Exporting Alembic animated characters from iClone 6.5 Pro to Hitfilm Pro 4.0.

Hello, my name is Adolf Navarro. Welcome to my little studio.
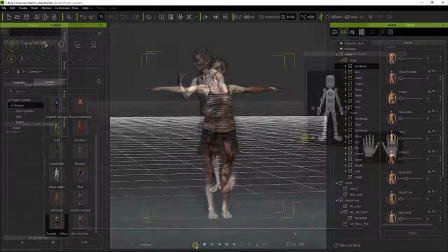This time, I want to show you how to export Eichlon 3D animated characters to hit film,
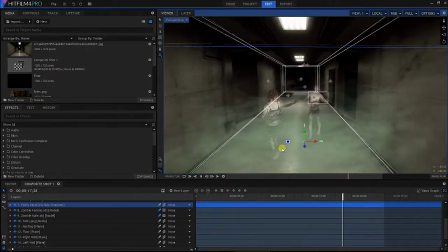in order to create a cool sequence filled with visual effects.
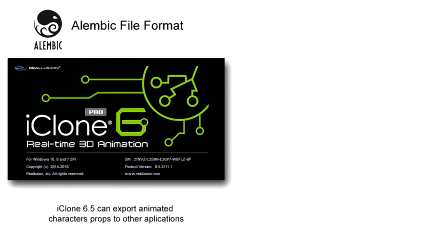One of the new features of Eichlon 6.5 is the possibility to
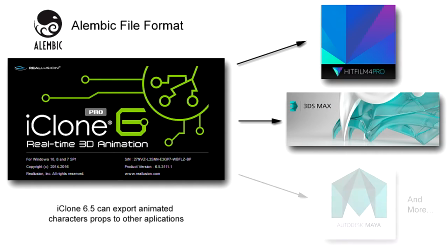export characters and props in the Alembic format created by Autodesk.
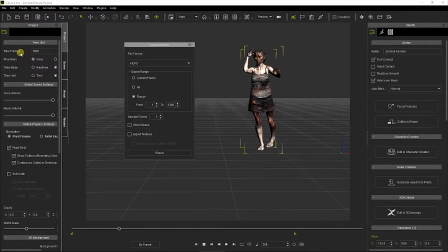This format includes not just the shapes of the selected items but also the motions,
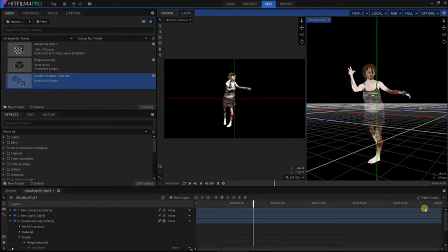allowing to exchange animated 3D models between applications. And in order to show you all the process,
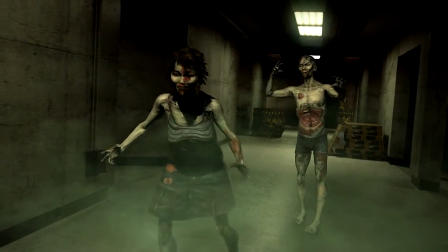I have created this sequence with a couple of creepy zombies gathering through the corridors of a sinister underground laboratory.
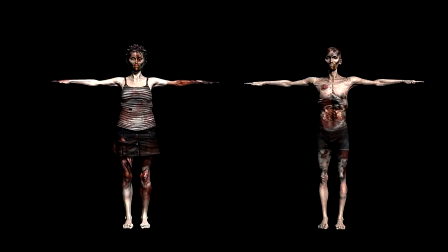To make the zombie character from scratch, I use Reolution Character Creator,
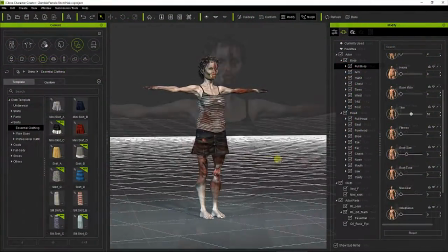an incredibly powerful but easy to use application that allows one
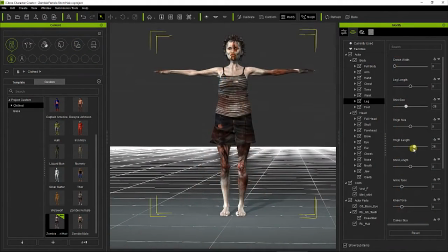to create any kind of human characters just adjusting their morph sliders.
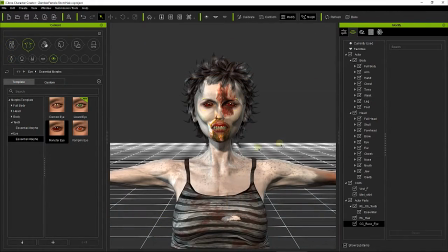Every part of the character can be easily customized,
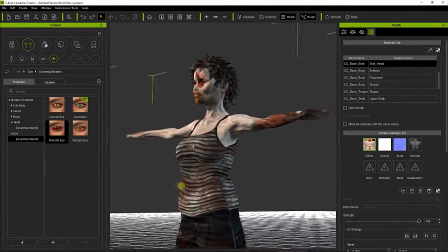as well as their textures that I fill with wounds and scars to get that scary zombie look.
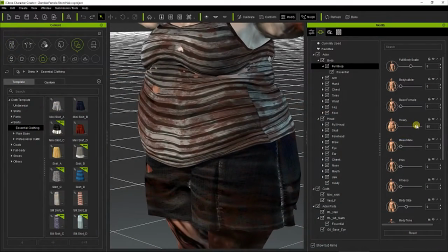Character Creator automatically adapts the selected clothes to the body shape of the character, taking care to avoid overlapping between garments.
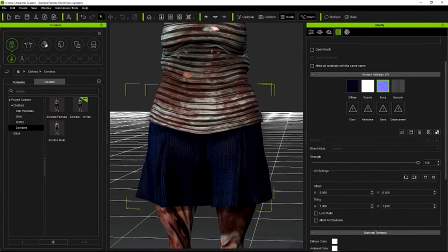I also changed the texture of the clothes, making them as dirty and decaying as the character itself.
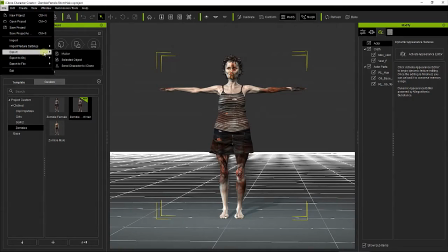Once complete, the characters can be sent to Icon, where they can be animated.
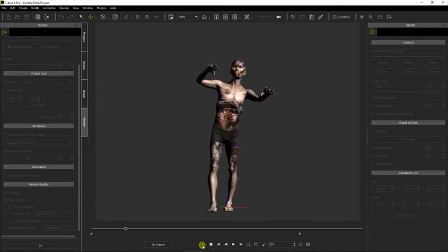In order to make the animations, I had a nice tool, the Neuron Motion Capture Suite.
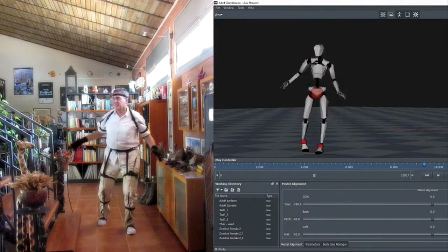Its sensors allowed to record all my body movements, including my fingers,
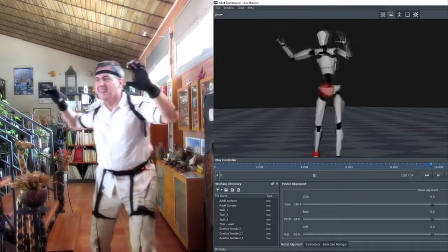so I just had to put on the suite and start doing zombie motions.
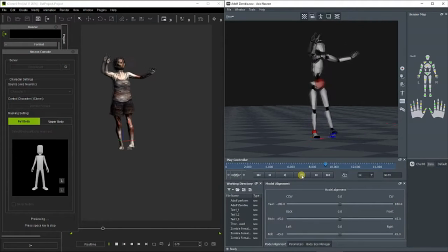Reolution provides an iClone Motion Capture plugin that links with the Neuron Access software, so the motion record with the Neuron suit can be automatically applied to the selected character on the icons project.
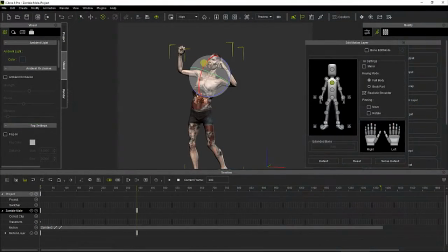Once the motion has been load, we can modify and refine it using the powerful and intuitive icon animation tools, until we get exactly what we want.
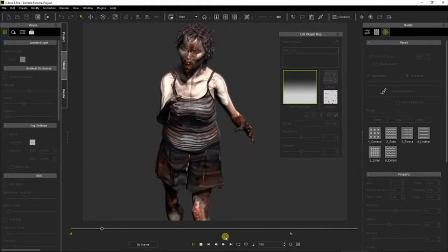White maps applied over the skirt and the hair of the female zombie provide extra realism to the character when it moves, thanks to the Icon soft cloth physics engine.
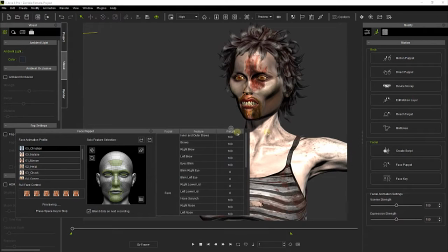Icon also provides interesting tools of facial animation that allows us to change in real-time the expression of the zombie's face just using the mouse.
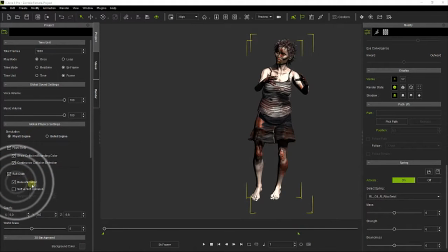Finally before to export I have to play the animation ensuring that the bake animation option is enabled.
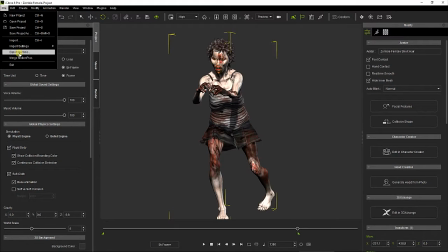At this point we can go to the File menu and choose Export Alembic.
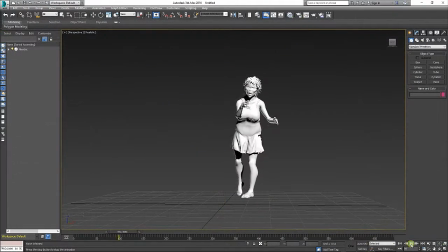Alembic files don't include the materials with the models,
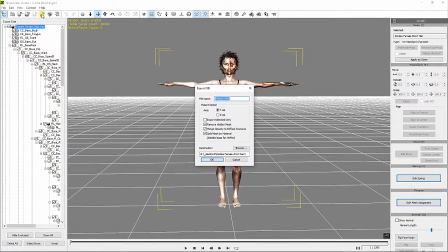so I also sent the characters to 3DEXCHANGE and exported them in OBG,
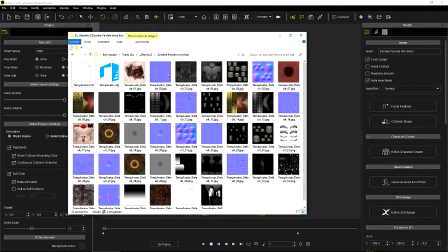because this format includes all the materials already assigned to the model.
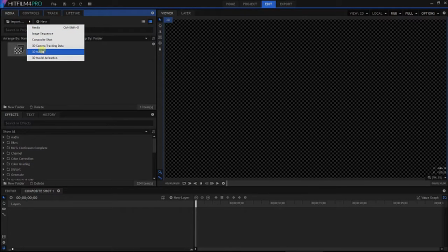In a new heat film compositing project first I load the OBG files.
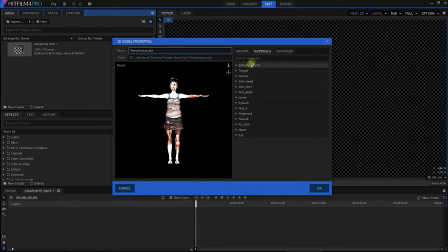They came with all the materials properly assigned and I just changed the specular light and the strength of the band map for the face and the body because the values by default left the skin too shiny and bumpy.
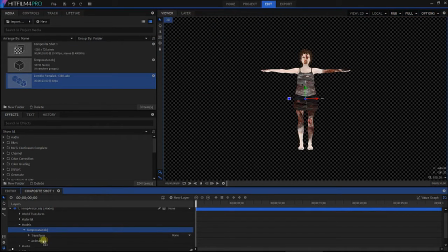Then I apply the Alembic files on the OBG layers and the models became animated.